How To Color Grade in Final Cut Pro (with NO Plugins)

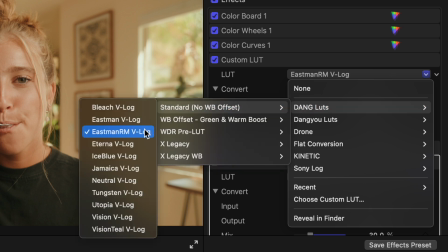247s
I really, really love these LUTs and highly, highly recommend getting them if you shoot on Panasonic cameras.
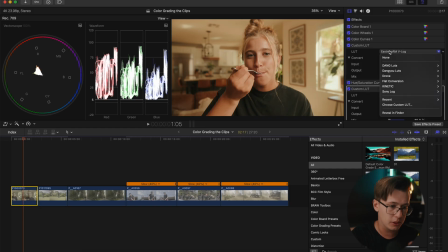252s
But if you're just shooting on a different camera, you can use whatever converging LUT you use. Now, for starters, I already noticed that my highlights are not gonna be completely high,
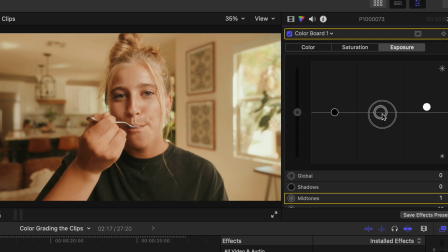263s
so I can start bringing those up just to kind of bring my overall contrast of this image and then bring my shadows down.
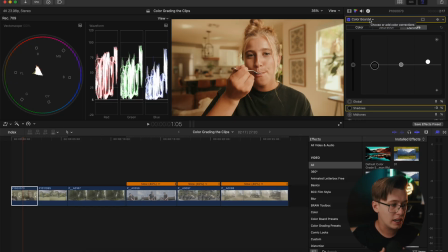270s
Now, the reason I really like using color boards first is I felt like it kind of gives me a better contrast to the image than just using the color wheels,
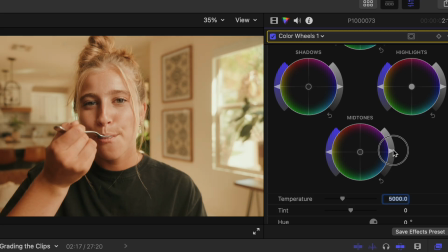278s
but I do still go into the color wheels and do just very slight fine adjustments in here, going to my shadows, my midtones, and then my highlights.
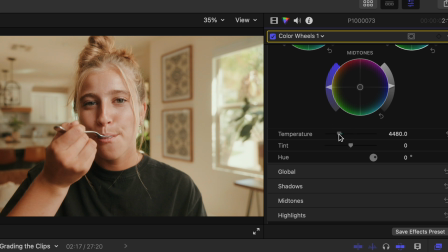288s
Now, something I do just to kind of do a quick fix, especially on the Phantom LUTs, since they can be a little bit warm sometimes, is I will bring down the warmness and make it a little bit cooler. And then sometimes I like adding a little green to my image. This is kind of all a little bit of a personal taste and opinion on this.
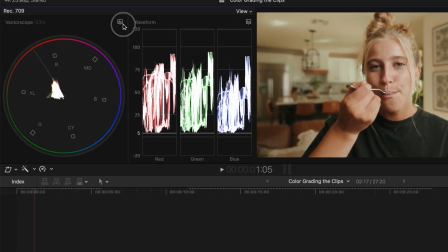307s
Now, something I noticed when making my color adjustments, I went over here and turned on my skin indicator tone line,
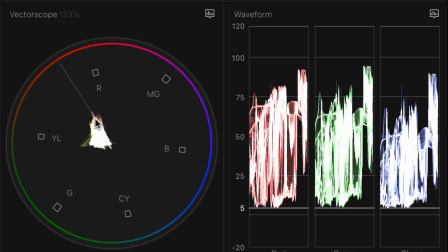314s
and I noticed right away that my actual skin tone of this line is pretty accurate,
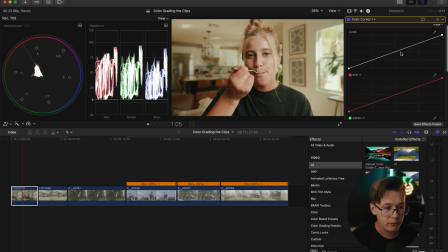319s
but if we will fix it in a little bit. Lastly, before for fixing color correction, I just go into my curves. I add the slightest bit of an S curve to the image. Here's the process of what I've done so far.
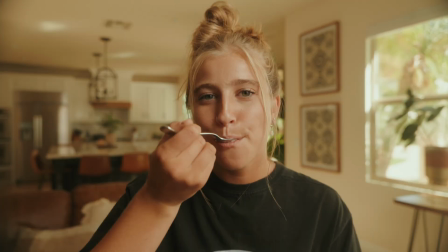331s
I added my LUT to Rec 709 to convert my log footage, added a little bit of adjustments on the color boards,
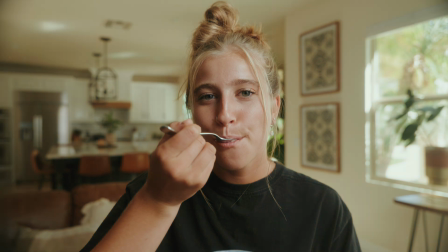337s
turned on my wheels a little bit, and then added a little bit of curves.
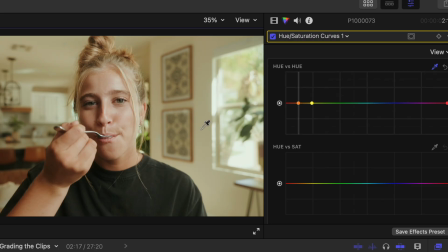341s
And then I would typically in here, if I'm not doing any very specific grades to it, and I'm just generally color grading overall, this is where I'll just make sure my skin tone looks perfect.
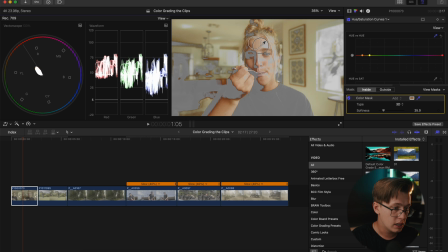351s
So the first thing I do sometimes is I'll go right here and try to grab just the skin so I can see my skin,
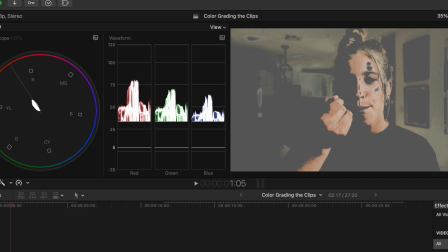359s
and I'll hit view mask. So this right here will show me my skin tones.
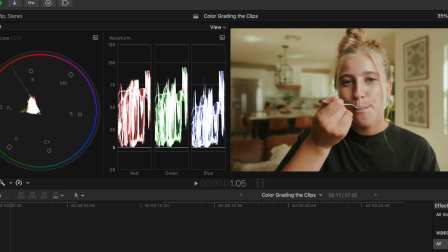363s
So if I bring this more to the line, click off the view mask, and then that makes the skin look a lot better.
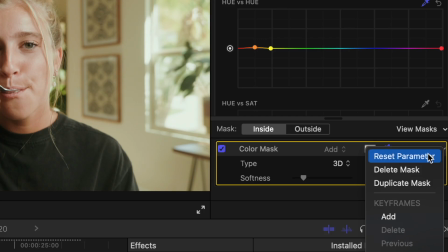370s
But I do want to affect the entire image, not just whatever mask I created.
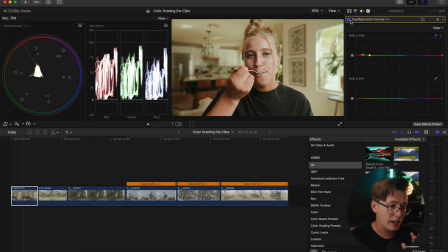375s
So I'll hit delete mask to get rid of it. And now I notice this is all way, way too pink. So I'm going to bring that just down again, just a little bit. And now that skin tone looks a little bit more natural. The last thing I would do is add a custom LUT. And again, I keep it typically at 30%.
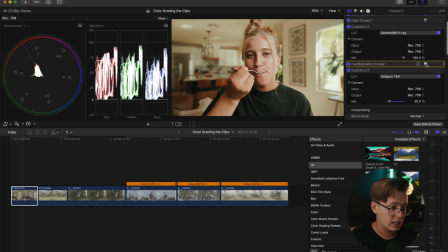394s
And something I did notice adding this custom LUT is it made it a little bit too pink. So boom, just get rid of that. I'm not even using the hue versus saturation curves in this.
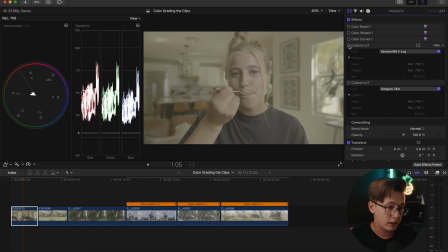404s
So we added our conversion LUT to Rec 709.
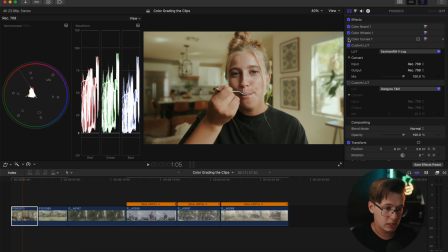407s
We went to color boards, color wheels to kind of make some adjustments, curves, and then added a custom LUT.
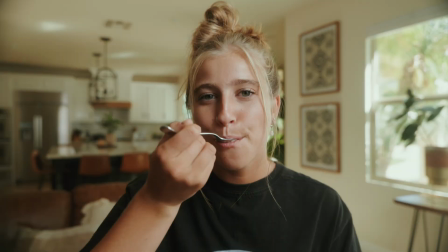414s
And this is the before, and this is the after. Honestly, this process of grading, I've gotten down really, really fast.
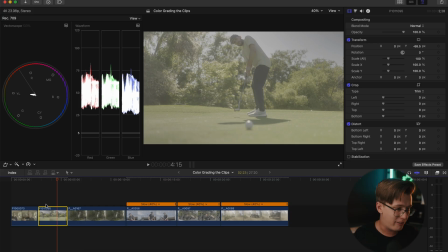422s
Now moving on to the next few clips, I'm gonna be grading these a lot faster just so you guys can see how fast the process is.
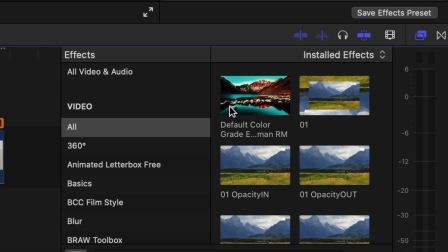428s
So if you already did it, you can either go into your video effects, or if you saved it, option E,
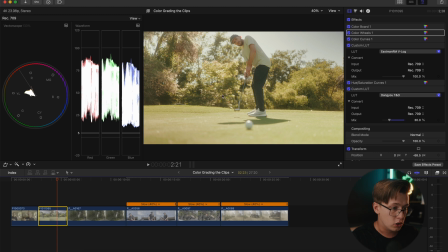433s
and it's gonna instantly pit your color grading board and everything on it.
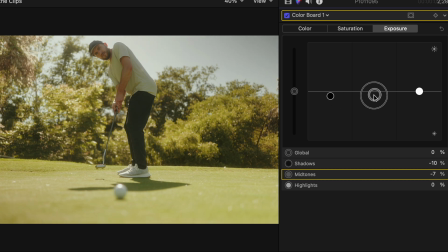438s
We're gonna go into boards. We're gonna bring down our contrast, bring down our midtones, and bring up our highlights ever so slightly.
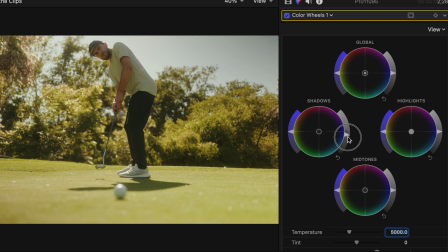447s
Go into our wheels, kind of do a similar process just to kind of bring a little bit more contrast to this image.
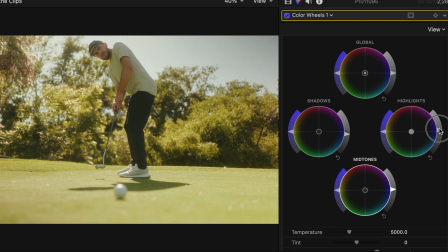454s
And I kind of like how the highlights bloom in this image.
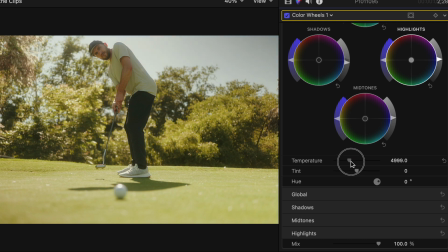457s
I do think it's a way too warm, but I think that's how I shot it specifically.
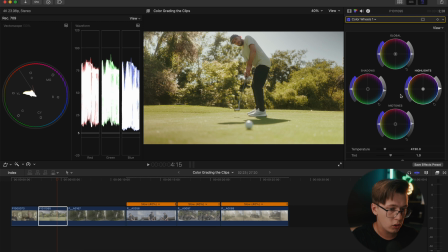465s
That so far looks really good. Something I'm gonna try to play with is if I bring some more blues in the shadows, what that will do to the image.
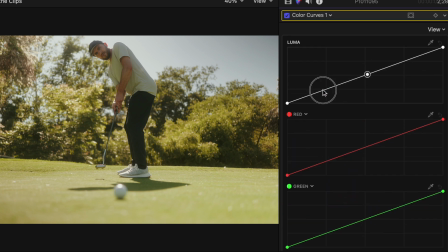475s
Shadow low down, we're gonna go into curves. Add just a slight little bit more of contrast. Maybe I'm gonna pop up his midtones just a tad bit. We're gonna kind of go into our hue versus saturation.
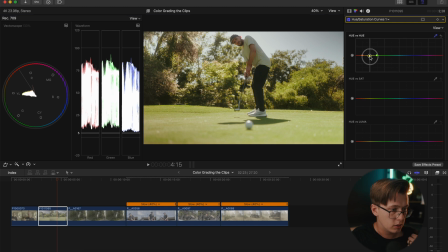488s
Now, one thing I wanna do on this image specifically, so I wanna see if I can bring this grass to be just maybe slightly greener, or you can make it slightly oranger and kind of give more of a sunset vibe. But since we're kind of shooting a higher day, I'm gonna see if I can just green out this image just
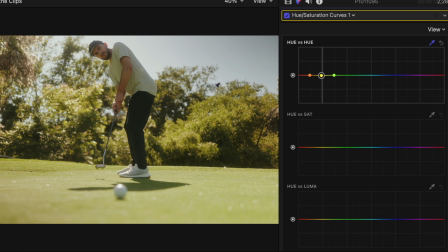504s
a little bit more green, and make the grass feel a little bit more vibrant. And I'm gonna add a hue versus sat, and then I'm gonna bring up that saturation just ever so slightly.
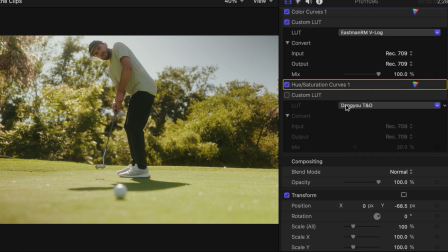516s
And then the last thing is Dangyou teal and orange. It's one of my favorite custom LUTs. Just throw that on the image, and I'm gonna bring this down just a little bit.
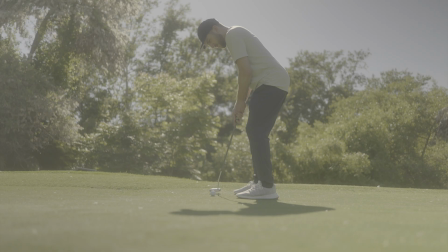526s
And then this is the before and the after.
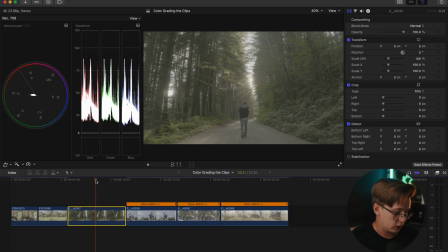529s
So this was some shot I did for the Lumix competition show that should be coming out pretty shortly.
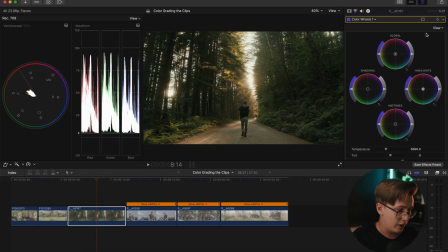535s
Boom, option E, we're gonna throw on our LUTs and everything. Now instantly, I already noticed that this is way too dark,
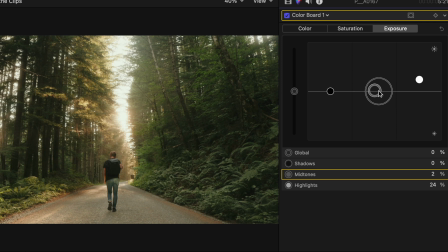543s
so I'm gonna start by bringing up my highlights and bringing up my midtones, because I don't want to bring up my shadows.
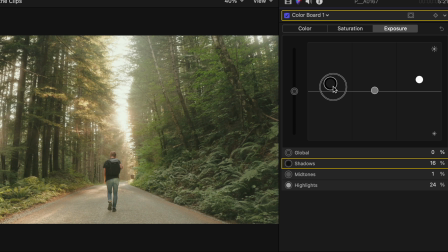549s
The reason being is I start losing that contrast. If I reset this and bring those up first, you can just see it starts becoming more of a grayer image, and that's not what I'm going for.
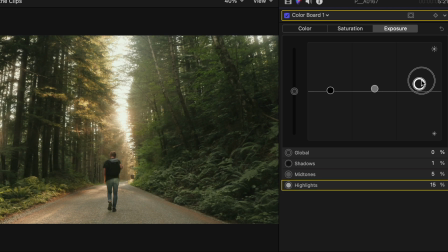558s
So I'm going to bring up my midtones and highlights to kind of bring the image back to a normal starting place.
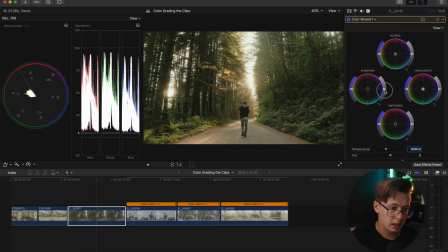566s
We're going to go into our color wheels. I'm going to bring my shadows just a little bit more down. Still going to bring those highlights a little bit up. The reason I'm bringing my highlights and midtones in this image specifically up more is I can bring my shadows down later on and give that image just a little bit more contrast overall.
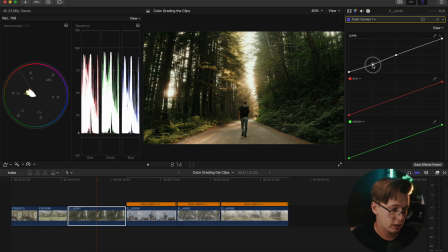582s
Last thing is I'm going to go into my curves, add the slightest bit of curves,
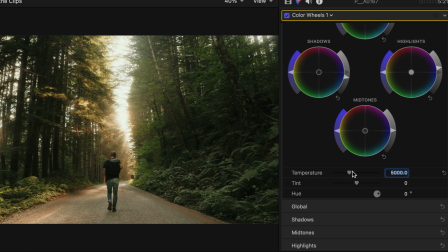588s
and I'm gonna kind of go back to my color wheels and see if I can work on any of the adjustments. The color actually looks pretty good, but I'm gonna just warm up the image very, very slightly. I might just only add it to the highlights and then bring some shadows and bring some pinks into the midtones.
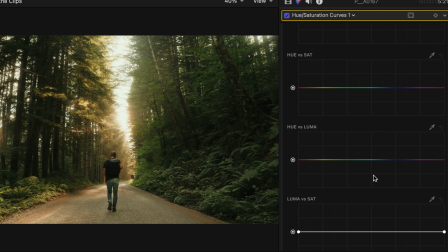608s
Now, the last thing is I'm not gonna really mess with any of this because the color out of Lumix cameras looks so good.
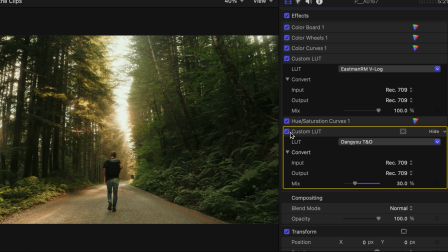615s
And my Dangyou teal and orange LUT is already on. So boom, this is the before of the image and here is the after.
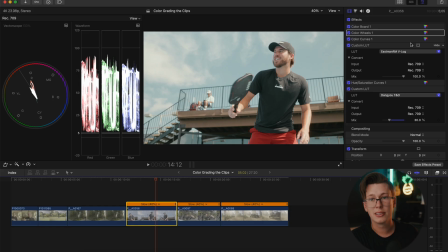624s
Option E, honestly, this is why I love shooting on Lumix cameras.
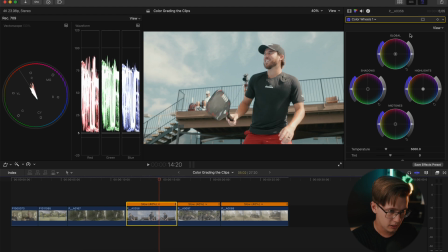629s
It looks honestly so good, so fast. We're gonna bring down our shadows. We wanna make sure we don't pass this line or pass this line because that means our shadows are getting crushed or our highlights are getting crushed. The exposure looked honestly really, really good on this day specifically,
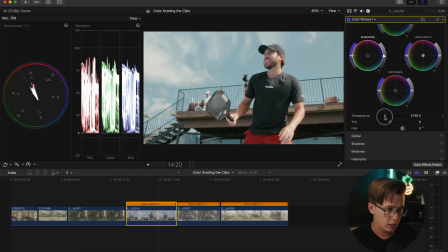646s
but I'm gonna see if I can bring just a little bit more contrast to the image and just a tad bit more warm.
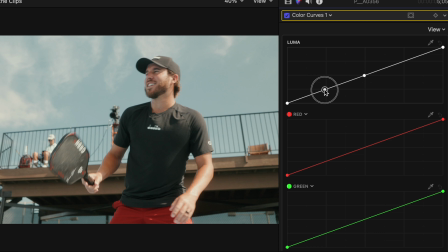654s
Go into my curves, add a quick curve adjustment. Maybe I wanna bring up his skin just ever so slightly. Hue versus sat just to make sure his skin tones are right. Yeah, skin tones kind of look good right there. If I want to double check it, I can add a color mask really quick.
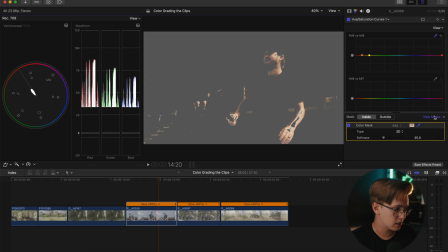672s
Color mask just his skin as much as possible. View mask. And then I can see his skin is on the line right there. This might get changed though once I add my final LUT before and the after.
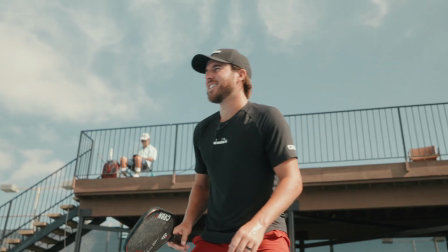685s
And that looks like so good right there. All right, next clip.
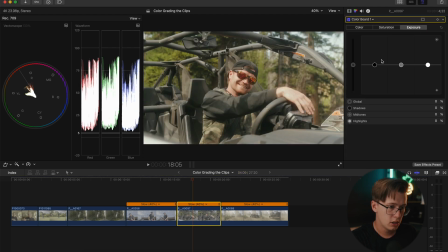690s
Option E. Turn off my LUT so I don't mess up with my colors. Go to my boards, gonna bring those shadows very slightly down, middle,
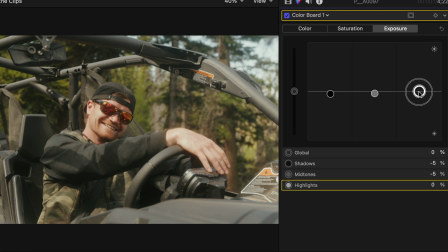699s
mids, so I'm gonna bring down and then highlights, I'm gonna bring just a little bit up.
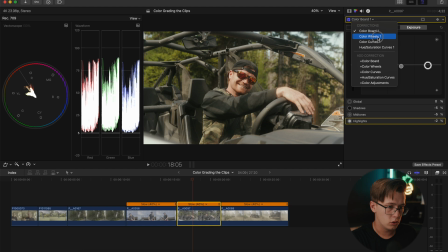704s
Gonna go to my color wheels,
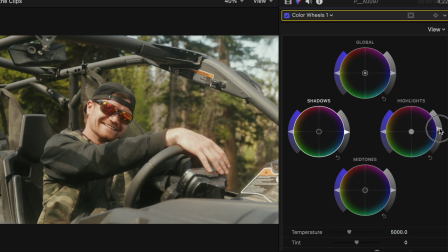707s
sort of a similar process, just adding as much contrast to the image as possible. It's a little bit warm for my taste, so I'm gonna bring it just very slightly down,
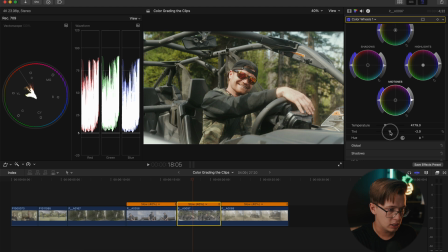719s
and it's a little bit pink, so I'm gonna add just a little bit more green into the image.
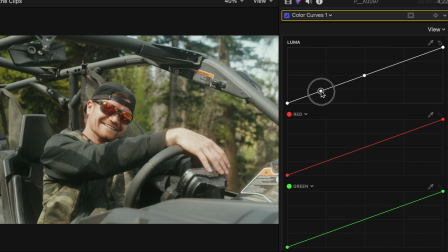723s
Just adding a quick tiny contrast on the saturation and bring up my mid-tone area a little bit more.